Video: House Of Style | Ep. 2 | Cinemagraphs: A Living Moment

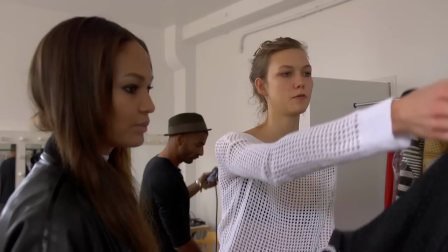Hi, today we're in Paris in a photo studio. We're about to make some cinemagraphs of Carly and Joan for House of Style.
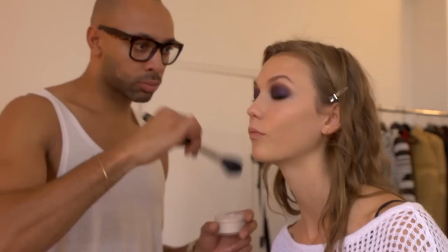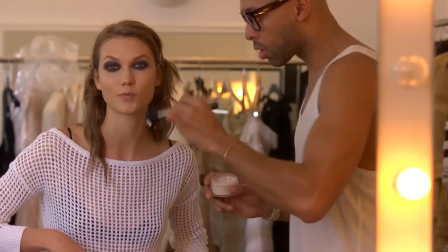We are almost done with hair and makeup and we're going to throw a gorgeous dress on and go shoot the opener for MTV House of Style today.
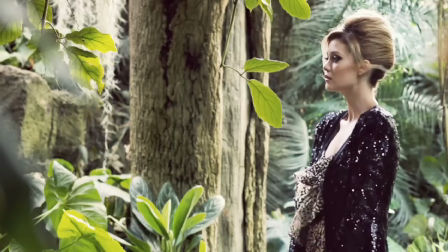A cinemagraph is something in between a photo and a video. It's a living moment.
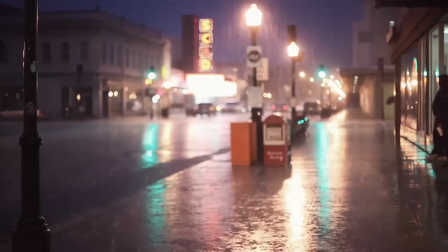We'll take a cinematic idea and turn it into a photo so we're able to tell more story that way. It removes the flatness of a photograph. This gives it like a three-dimensional quality, but still you read it like a photograph.
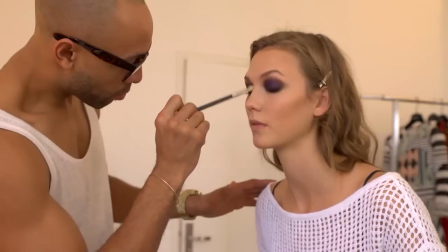It's going to be nice to see how we're going to move with a cinemagraph. This is probably the first of many cinemagraphs we'll be doing, Joan. Jamie's been a photographer her whole life. She really has that photographic eye. Mine's more technical. I'll do the traditional photography aspect to the editing, the color,
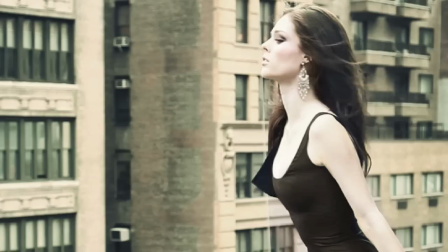the crop, the retouch, and then he'll do the frame by frame animation.
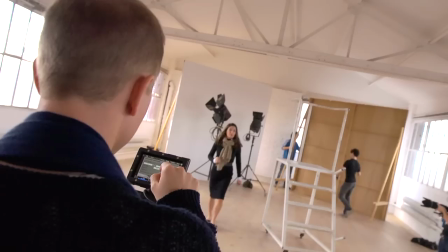Basically, he's like, takes the photograph and stitches in the moment that's going to live in it.
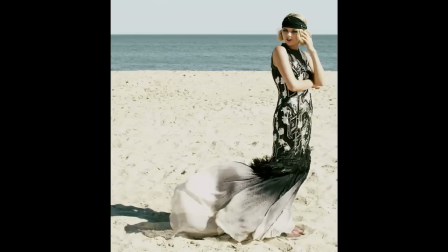When we first started, we did a lot of dress movement, hair, blowing. It was kind of natural for fashion to have that, to illustrate clothes in that way. A lot of times we'd be out experimenting and we'd shoot some raw footage and then see something happen.
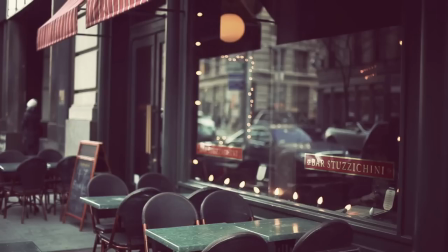One of our first ones, a cafe window. And initially it was going to be the sparkling lights in the window, but then I saw this cab go by in the footage and I was like, well maybe that'd be cool.
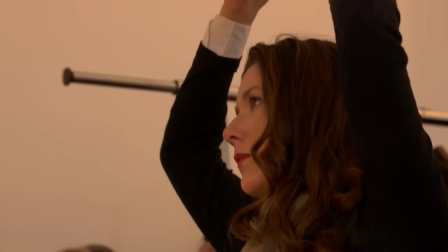So we've been planning some shots, we have a few ideas down. So we have our shot list, we're going to start in the mirror, we've built this up.
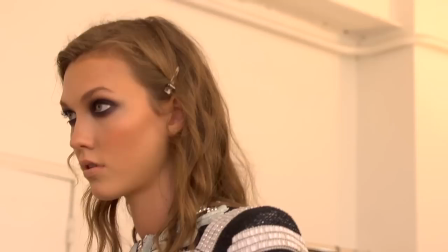Oh, so heavy. Joni, I think this scene weighs more than a small child.
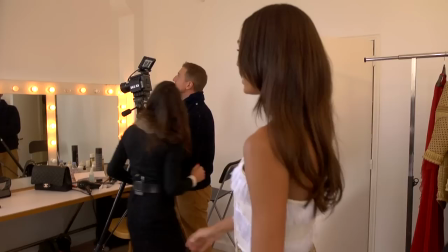It's gorgeous, though. You guys are going to be leaning here in the mirror, looking all sheet and glittery, and we're going to have lights popping around you, so you're sparkling.
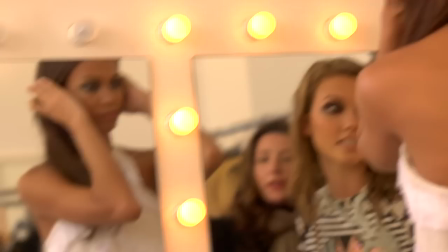Oh, look, this can move. Hot mama. That's cute. Joni, we like where you're standing.
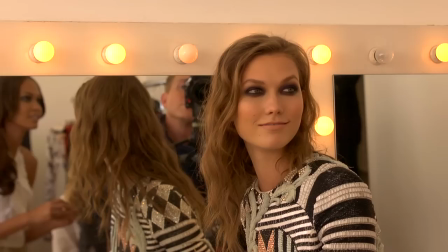Don't move from there. Can you see me? Because I can see myself.
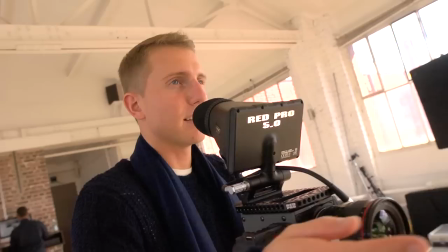Beautiful. Right into the camera. When we're looking for a scene, we'll pick it like a normal photograph. We'll approach it from a photography point of view, like would this make a good photograph? Sometimes motion will happen naturally or sometimes we'll have to create it.
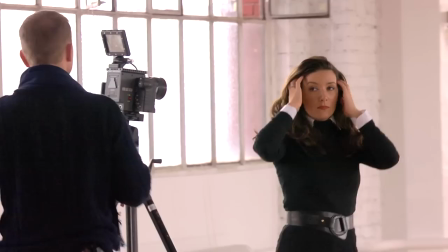But you always watch for it and you know, the same way a photographer knows when they got the shot, we know when we have the moment.
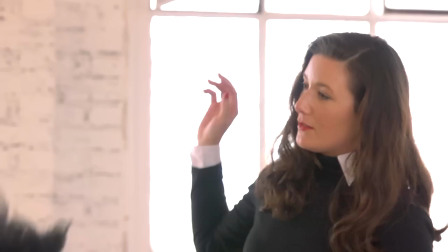We are on our second Gucci look and can't wait to see what's going to move this time.
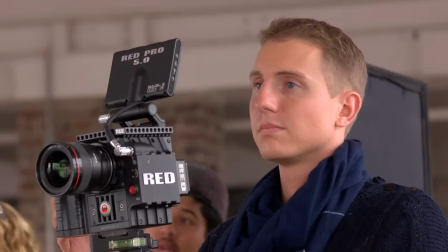So what I'm going to do first is I'm going to do a bunch of these and you're going to hold still. But you can change poses every time I start over. Oh, okay. Okay? How's that?
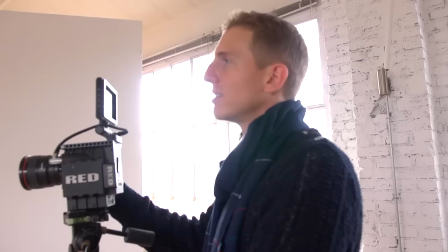With cinemagraphs, you have to know what makes a cinemagraph. You have to know how to control it or look for it or see it.
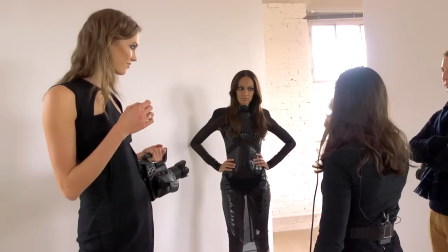Mentally, on set, we collaborate on that kind of thought process.
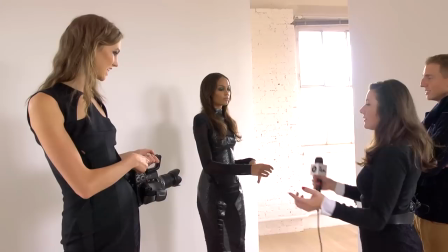You're actually going to be a still photograph, and you're going to do some outrageous fashion pose and a corn spline.
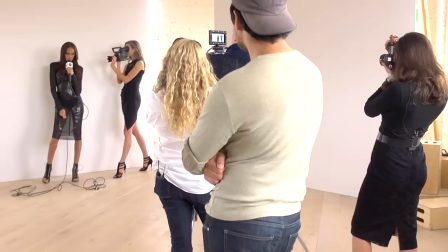It looks like a super frozen moment that she's shooting. Cool, cool, cool, cool, cool, cool.
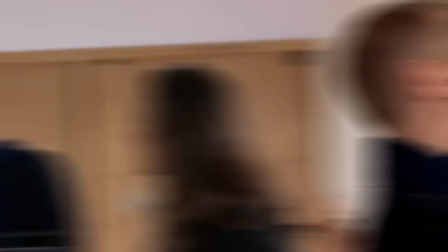And then when we go back to the studio, when we edit, we'll sit down, we'll go through, we'll do marks of all the moments that are potential cinematographs.
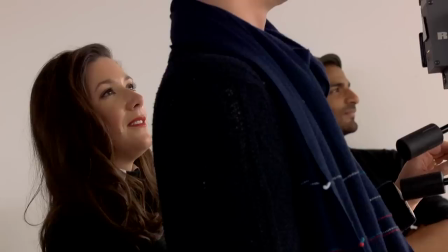Do the same, we're just going to roll. It looks really good. Yeah, oh yeah, you can change head positions.
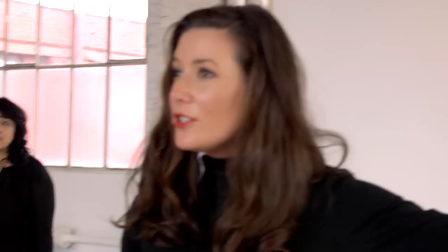That's good. You can move. You can move if you want to. I love that one. That was just so, like, the simplest graphic, it was striking.
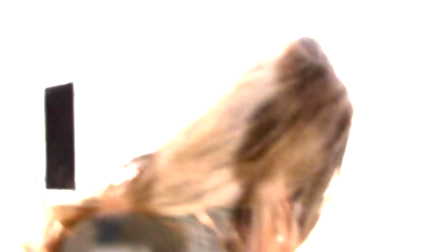Yeah. Yeah, and they looked amazing. My legs will go forever, it's so unfair. Tumblr's been really integral in what we've done. As an artist it's interesting because then you really see what did this mean to someone. You don't always get that.